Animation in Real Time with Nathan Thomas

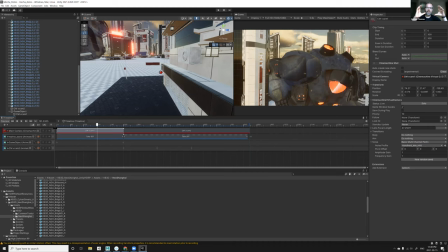[41:12]
I don't know how much of it is coming through in the zoom compression and frame rates and stuff, but essentially what I want is I don't want my cameras to ever feel perfectly still.
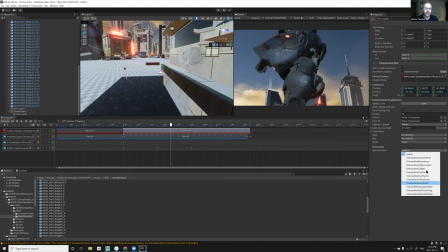[41:22]
I like a little bit of this kind of motion on the camera, and I'll do the same thing on this one. I'll make it crazy so you can actually tell. Let's make it like handheld strong.
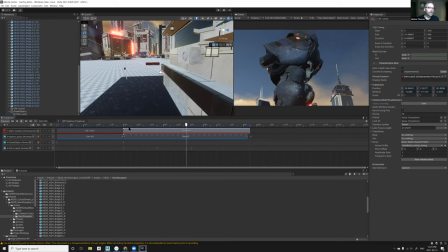[41:36]
I don't know if that's reading either, but you can kind of see it feels like someone's filming it with their phone or something.
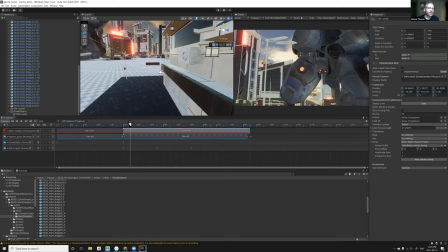[41:43]
Cool. And what else was I going to do here? Oh yeah, I wanted to,
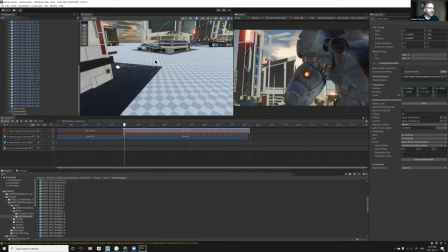[41:49]
prior to our discussion earlier, is I wanted to add a couple of smaller elements in here just so that it feels like
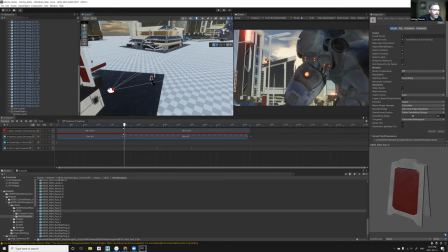[41:59]
this is like a really big guy. So let's add like a sign.
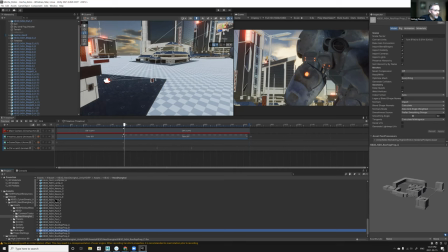[42:04]
Let's see, is that gonna show up? Nope, we're too high. Let's see here, what else do we have?
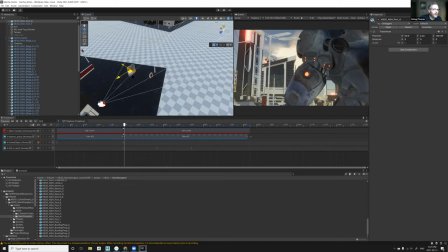[42:11]
Do you have any favorite effect from the software that you're seeing right now, Nathan? Yeah, I got like, I love the ray tracing and global illumination.
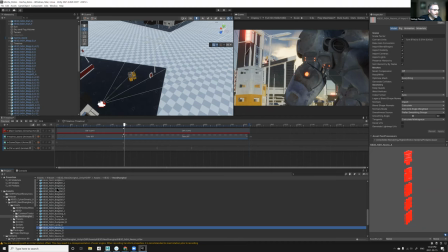[42:22]
And when you start adding that stuff in there, it really starts to come alive and starts to feel like it's a real city, you know. And so mm-hmm. I'll just add this bus stop here so that it feels like we're poking out behind something, you know.
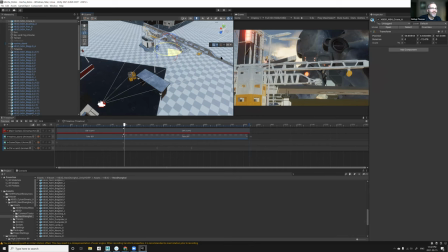[42:40]
What's this, a crane? That probably won't really fit. But let's just add it in here for context while we move quickly.
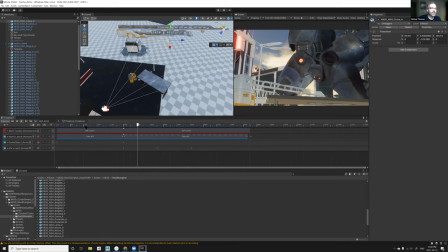[42:48]
So now it looks like there's some scale in terms of the elements that we have around our dude. Wow. Right. Yeah. So it starts to feel cool. Now let's start thinking about all of our fun effects.
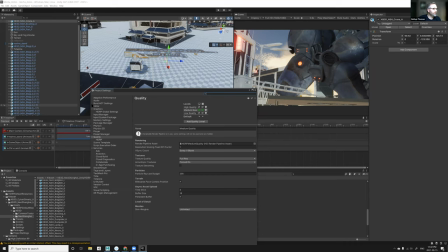[43:02]
And if you go into your project settings, there are these quality levels.
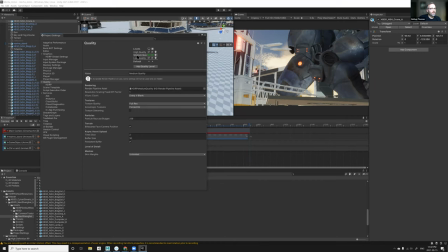[43:08]
Right now we are on medium quality. I've already set this up for time, but I can kind of break down what goes into the high quality settings.
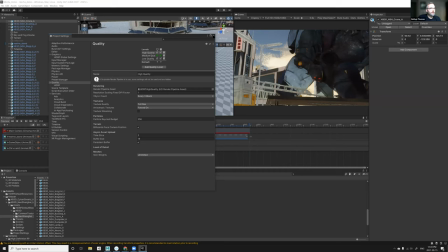[43:19]
So I switched it over. There we go. It's starting to come to life now.
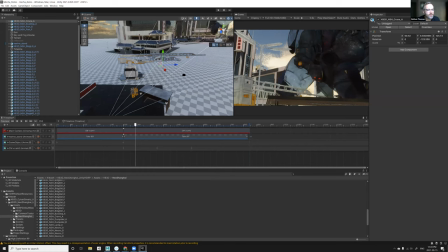[43:24]
And it takes a minute to bake some of these shaders. I'm seeing some texture issues on my guy. What's going on there?
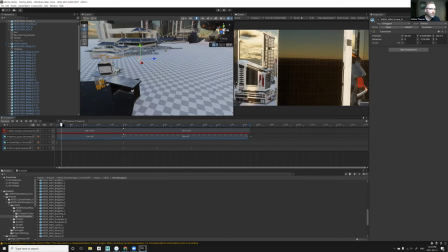[43:38]
And our volumetric clouds are looking a bit strange, but I can debug that later.
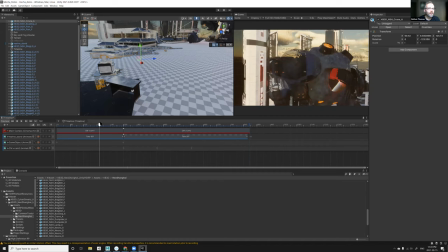[43:45]
What's wrong with my textures? Anyways, I don't know what happened to my robot. He broke his textures. Oh yeah, that looks really bad.
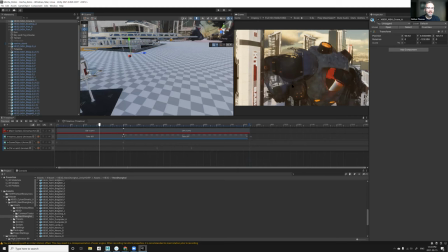[43:55]
Well, this is where I said we embrace the chaos and we don't often know what exactly is going to happen. But as you can see, this texture's broke. And this did work yesterday when I set it up.
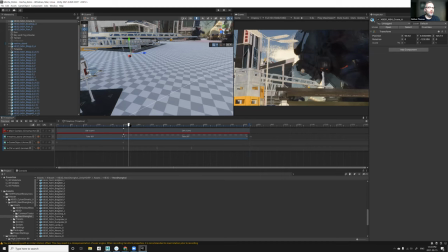[44:06]
So sometimes that's just the way the cookie crumbles.
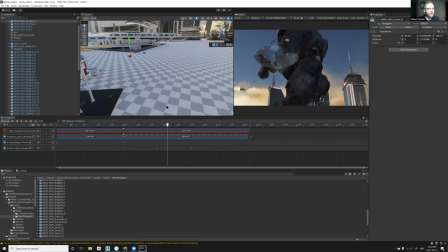[44:11]
So what I like about this shot here is in the short film, that's rough. Okay. Is I backlit it all really dramatically. So I grabbed the sun.
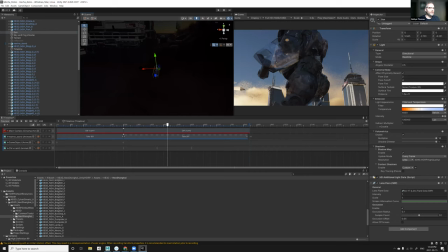[44:24]
And you can tell now that things are getting slower on my PC because I have all these crazy buildings and I have
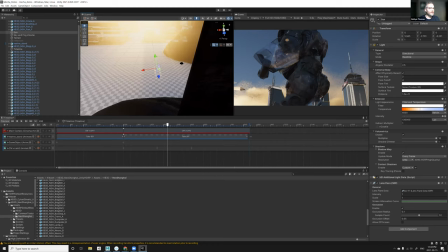[44:32]
real-time ray tracing and real-time global illumination and none of my lights are baked or any of that kind of stuff.
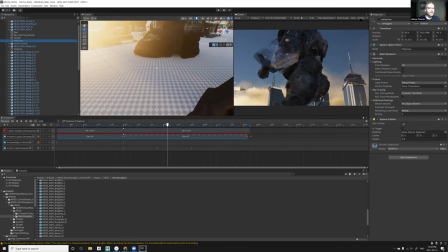[44:39]
And I turned off this reflection sphere. But let's look at it.
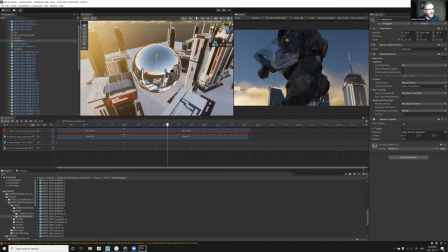[44:46]
Let's see if we can see reflection. So now do you see in here We can see the robot reflecting.
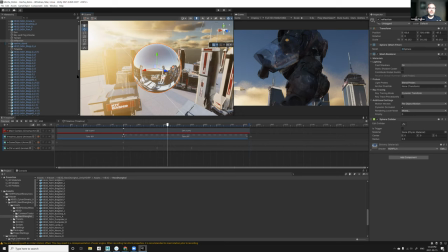[44:54]
We can see the buildings reflecting. So what real-time ray tracing is you get that real-time reflections. And not only that, but it just kind of accurately tells you, the camera, what the light, like light rays are doing.
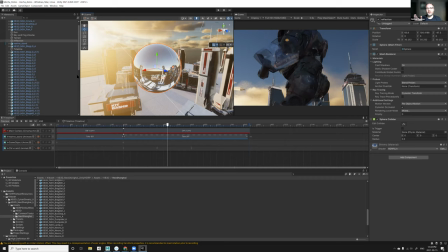[45:10]
So they're bouncing off things and all that kind of stuff. How light actually kind of behaves is what they're trying to emulate with ray tracing.